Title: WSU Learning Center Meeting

I mean, okay, like say if you were really filming now, and you get all those, it's disturbing. Anyway, then if you have it up so you can click on it, just you do now, like with bandwidth, you know, what kind you want. Isn't it difficult then for you to shoot if you don't know what you're shooting for? Basically, you're going to shoot for the highest content possible and let the other people deal with it. Okay. You know, that's why the TVs are made with the little black screens. If you want letterbox, you can get letterbox, but you end up with 6 inches of black ahead. But are you really shooting, I mean, is that wise when you be shooting for the common medium instead? Depends on what you're shooting for. Okay. If you're just documenting stuff and sticking it up on the web, you shoot 4:3, it's not a big deal because most people still have 4:3 TVs. So 2 to 5 years from now, everybody who is anybody is going to have a widescreen TV. And if you don't have a widescreen TV, you know, The kids will be ostracized.
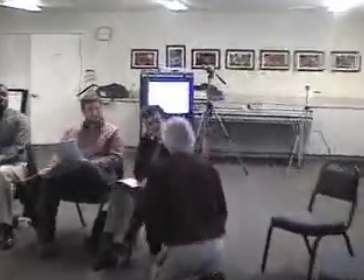[0:54]
Yeah. this is your over-the-shoulder shot. And the over-the-shoulder shot says blah, blah, blah, blah, blah, blah, blah.
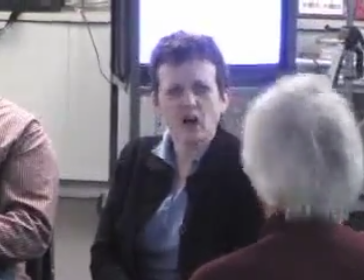[1:01]
She's acting, she's reacting, she be going, uh-huh, and then she says, what?
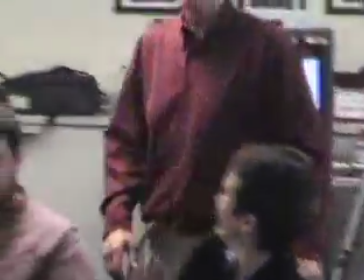[1:06]
But as soon as she starts talking, boom, the camera switches to the other side because we hear her, but what we want is my going, oh my God.
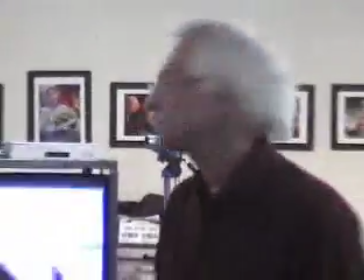[1:14]
You know, it's the reaction shot. It's the reaction shot that tells the story.
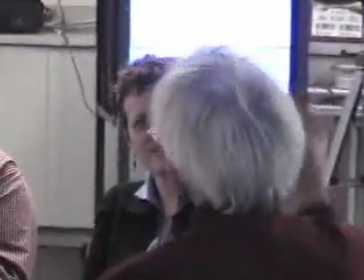[1:18]
So you're going to see the over-the-shoulder shot, 1, 2, 3, heartbeat, cuts to the other side.
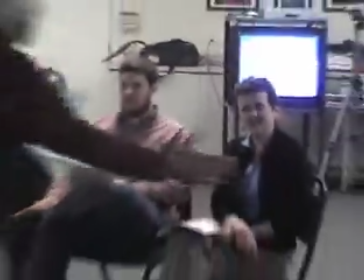[1:24]
Boom, cuts to wide. Boom, cuts to 2 shot. We have to tell the story within the context of this thing. And that's the high end when you really start, you know, using multiple pieces. Establishing shot. An establishing shot says, where am I? And we have to continue to reaffirm where they are.
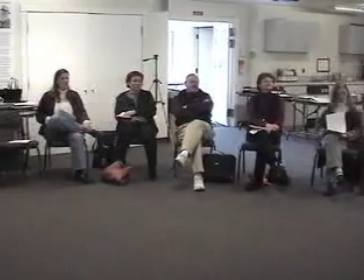[1:43]
So 2 shot, talking, boom, wide of kitchen. Boom, back to them having a dialogue.
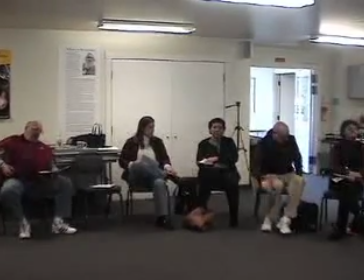[1:49]
Boom, wide of the kitchen. You know, and every time back and forth, it's gonna use these things to reaffirm. Are they in the classroom? Is the teacher talking? And so on. Okay, these are the type of shots that you'll be practicing on. When we break up into our little groups, we'll practice these things. Okay, now when you're talking to somebody like a real camera person, you would say, pan.
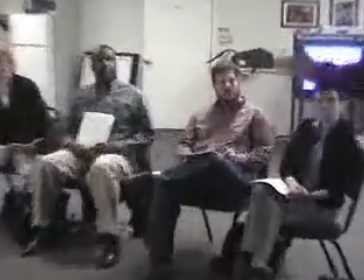[2:14]
Okay, we want to pan this shot. Pan is a particular movement. Panning goes like this.
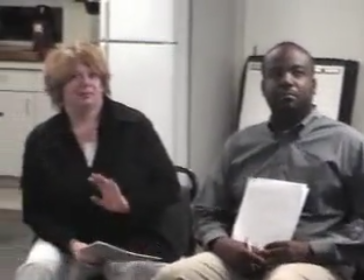[2:20]
Panning is a side-to-side movement. Okay, we pan.
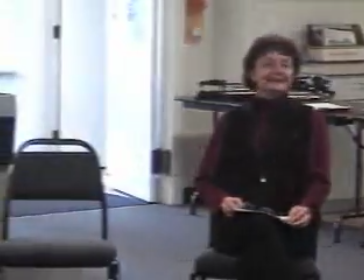[2:25]
We get everybody. You notice how slow he's doing. That's probably the hardest thing to learn.
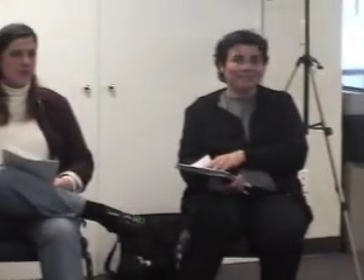[2:30]
Is that slower you can go.
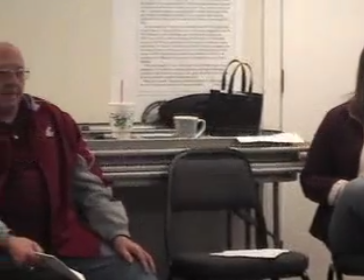[2:32]
When I taught high school, the kids who were on some level, well, actually quite this level, considered the special ed kids.
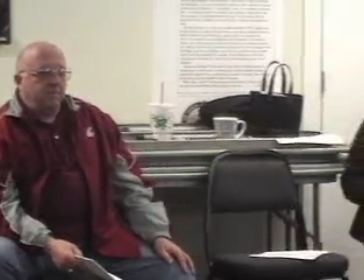[2:39]
And special ed kids, you know, they took their time. It wasn't like they weren't the ADHD.
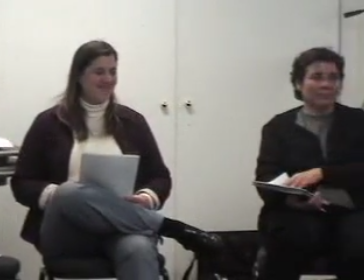[2:44]
Whoop, whoop, whoop. Those guys I made directors.
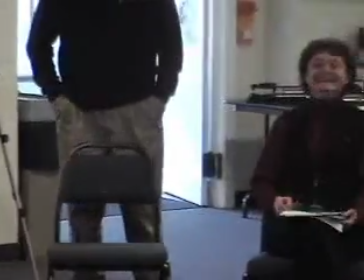[2:47]
You know, but the ones that are like, they're getting into everything, you know, and everything.
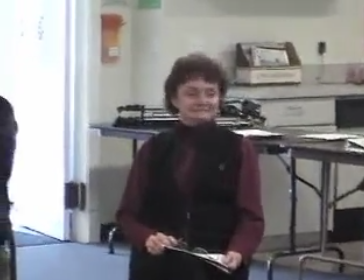[2:54]
The rest of us, we have to slow that down in order to get it. Okay. Tilt.
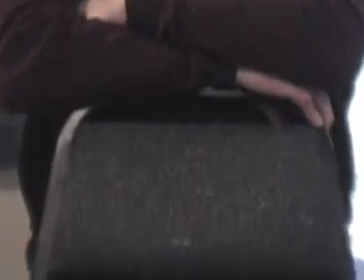[2:59]
The second dimension. Up and down. Up and down. Now, one thing you have to notice.
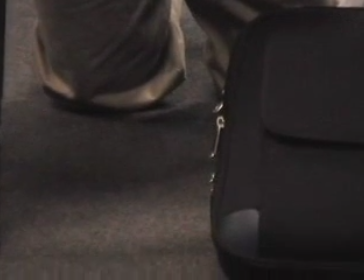[3:04]
Did I say this? Okay, one thing you have to notice is that, let's do zoom. We got zoom.
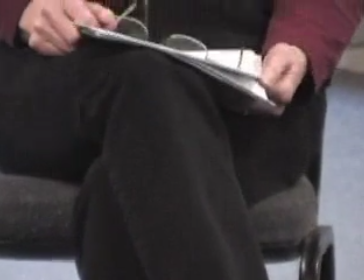[3:09]
We all know about zoom. Zoom in, zoom out. Okay, now, here's a problem with, he's tilting still.
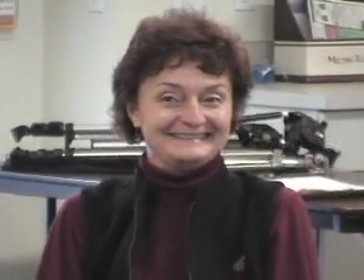[3:15]
Good, tilt up. She's got the tongue out. Extreme close-up of tongue. Good. So, what are we making here?
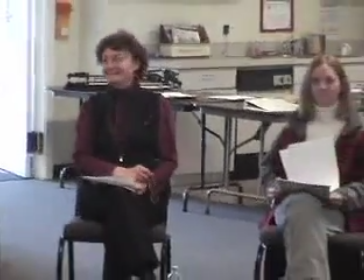[3:21]
We've got, she's slowly zooming out. You can hardly call it zooming.
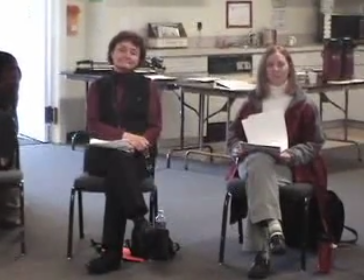[3:26]
Is there another word for zooming when you're going slow? Slow zoom.
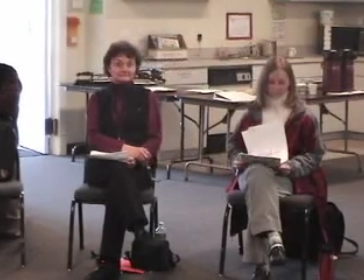[3:32]
Slower you're zooming. Okay, so the thing you have to remember about any kind of television camera,
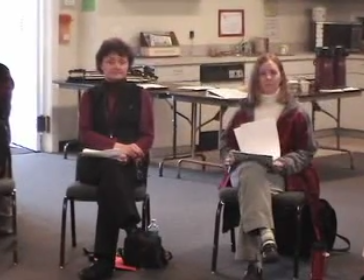[3:39]
I don't know about the big high-end Betamaxes and stuff like that, but once you start in on somebody like this,
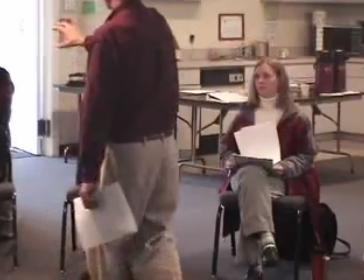[3:44]
and I'm full tight on this person, when I pull out, I have to tilt down at the same time because the camera is going to open up right in the middle.
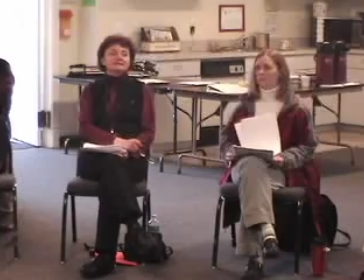[3:53]
All that space. Okay?
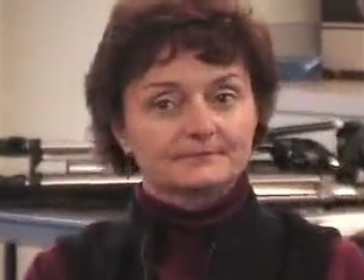[3:54]
And people blow that shot over and over again because if you just come out, all of a sudden you end up with the worst shot in television, which is the bullseye.